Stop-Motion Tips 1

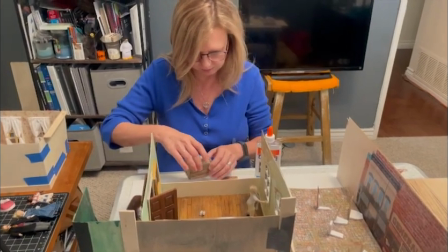0s
Hi there, I'm making my second stop-motion animation called The Ghost Under My Bed.
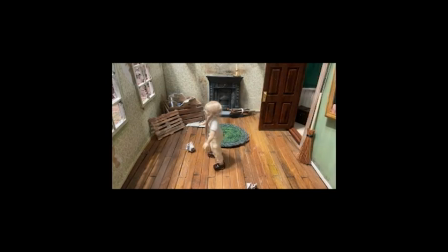5s
It's a story that's set in the 1850s about a lonely little girl named Mabel,
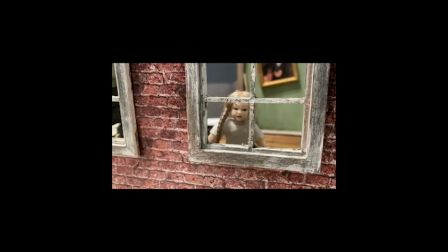10s
who moves from Boston to a southern plantation where she befriends a ghost. If you're interested in stop-motion animation, please subscribe.
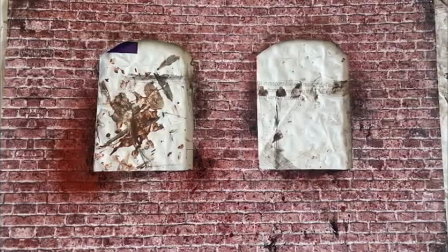18s
I'm going to show you my behind-the-scenes processes, such as set building, texturing, detailing, also what equipment I'm using, such as lights and sliders.
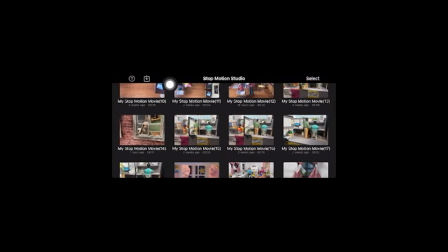27s
And I'm shooting this project on my iPhone, so I'll also go over the apps I'm using for filming and stop motion.
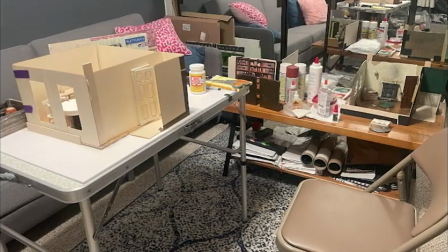34s
In this first video, I want to show you a couple sets I'm working on, and I learned many of the techniques myself through watching YouTube tutorials.
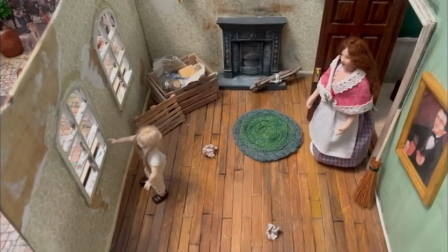43s
So this is one of the sets I've been working on. It's the opening scene of the film, and in this scene, a little girl, Mabel, is moving,
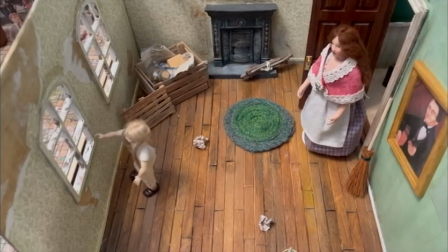51s
so the apartment, which is pretty derelict, is emptied out, and she's looking out at the streets of Boston.
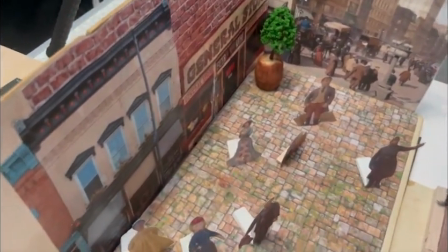59s
Now you can see here I have these little figures out on the street, and the only shot you'll see them in will be through the window, where you can see they kind of go out of focus.
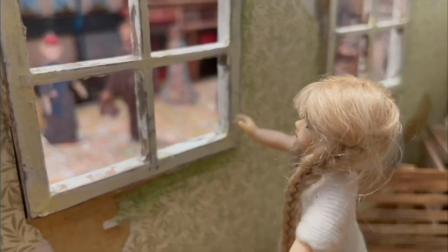67s
I'm going to use a shallow depth of field, and then I'll move these characters around to give a sense of motion outside,
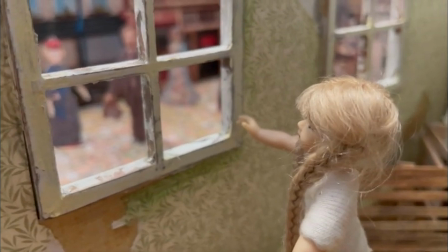74s
and then with the street sounds and so forth, it should make it really come to life.
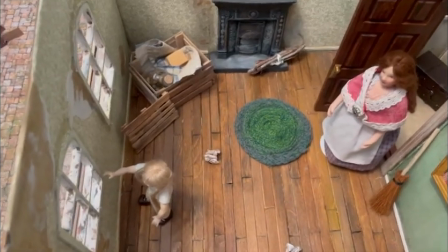82s
One of the best tips I got is creating worlds beyond the four walls you're doing your animation in to make it feel like a bigger world, you know, instead of just these walls.
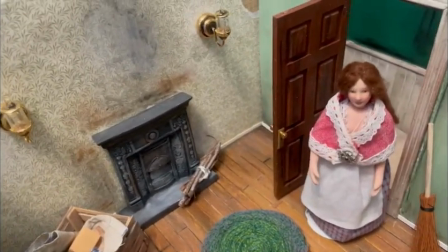91s
As you can see here, I've got a character that's entering, so I created a hallway where she comes in.
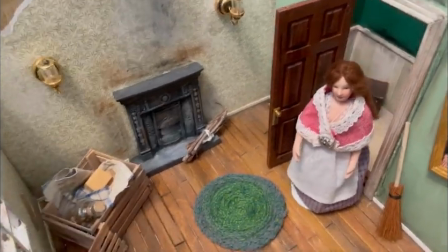97s
Again, it adds depth of field and visual interest when you have those extra spaces.
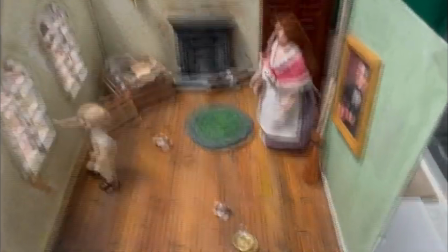104s
Also, it helps to have movable walls. This has three walls, as you can see, and then this hallway comes out,
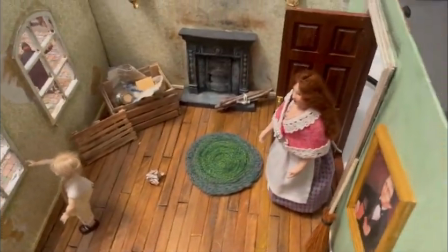111s
so I can go in when I want to get a shot of the character entering and any shots from that perspective.
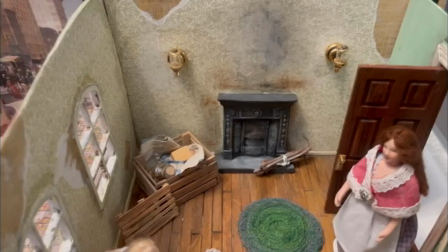120s
I learned a lot about doing texturing from a production designer friend.
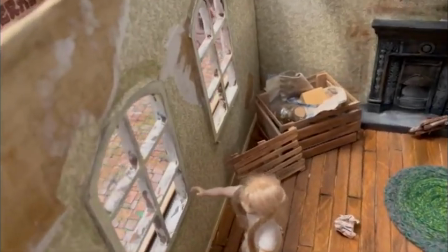124s
I wanted this apartment to look very aged and distressed, so I did layering of wallpapers that I could rip out.
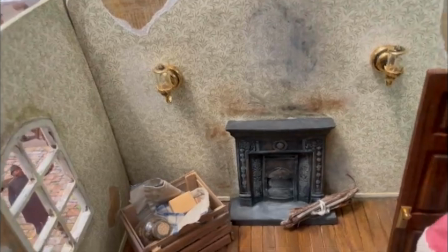130s
I added soot and detailing around the fireplace and also the floors, which are basically made out of popsicle sticks.
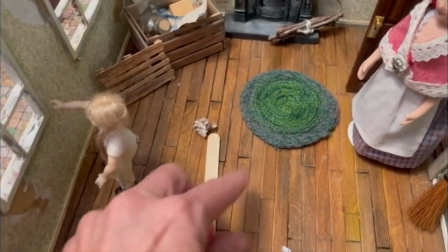137s
This is the original. I cut the ends off and then painted them. I did a lot of different colored texturing to make it look aged and worn.
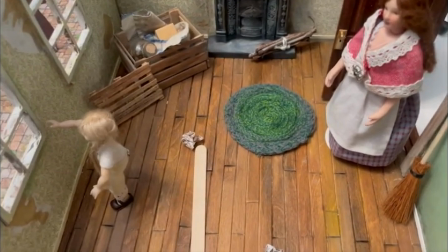144s
It's really in the details that will make this come to life.
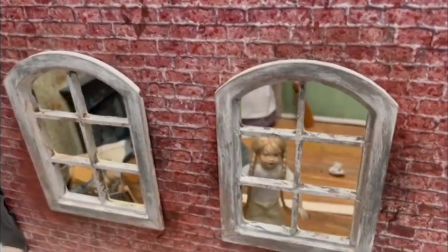152s
My opening shot will be from outside this room. So I'm going to use the slider to get into the window, which is missing the pane at the moment.
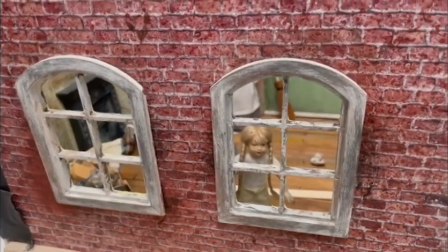161s
But again, I did a lot of texturing on the bricks and the windows. I basically painted and sanded them to make them look old and a bit derelict.
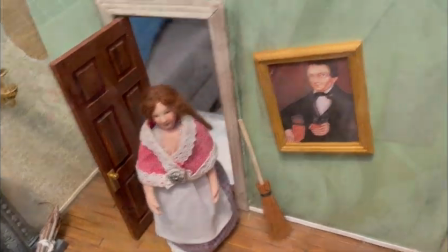168s
And as you can see here, some of the walls are simply painted. Here's another set I've been working on.
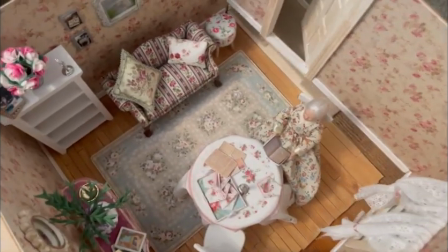174s
And in this one, I want a variety of shots. I created the hallway space again, but you can see this wall comes out.
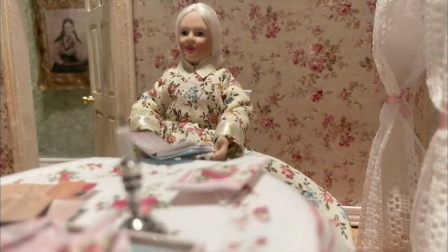181s
So that gives me a lot of options when I want to get shots. You really don't want to be shooting overheads in animation.
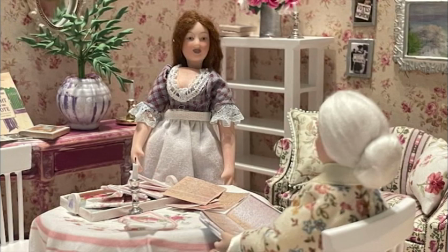187s
You want to film at eye level like you do in film. So with the walls gone, I can do over the shoulders and so forth.
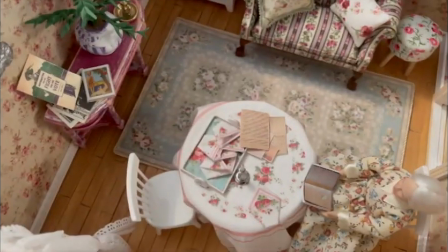193s
In this case, I found some Victorian wallpaper online that I really liked, and so basically just printed it out and glued it on.
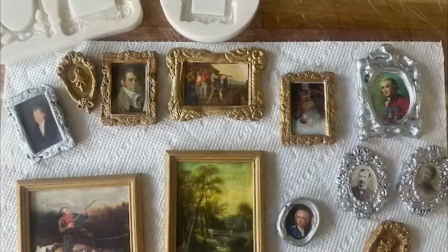199s
A lot of props I purchased through Etsy and eBay, and a lot are self-made, like molds for picture frames, things like that, books and so forth.
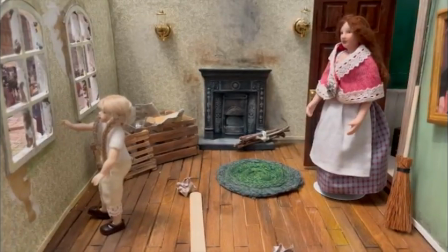207s
That's it for now. I hope you'll join me in the next video.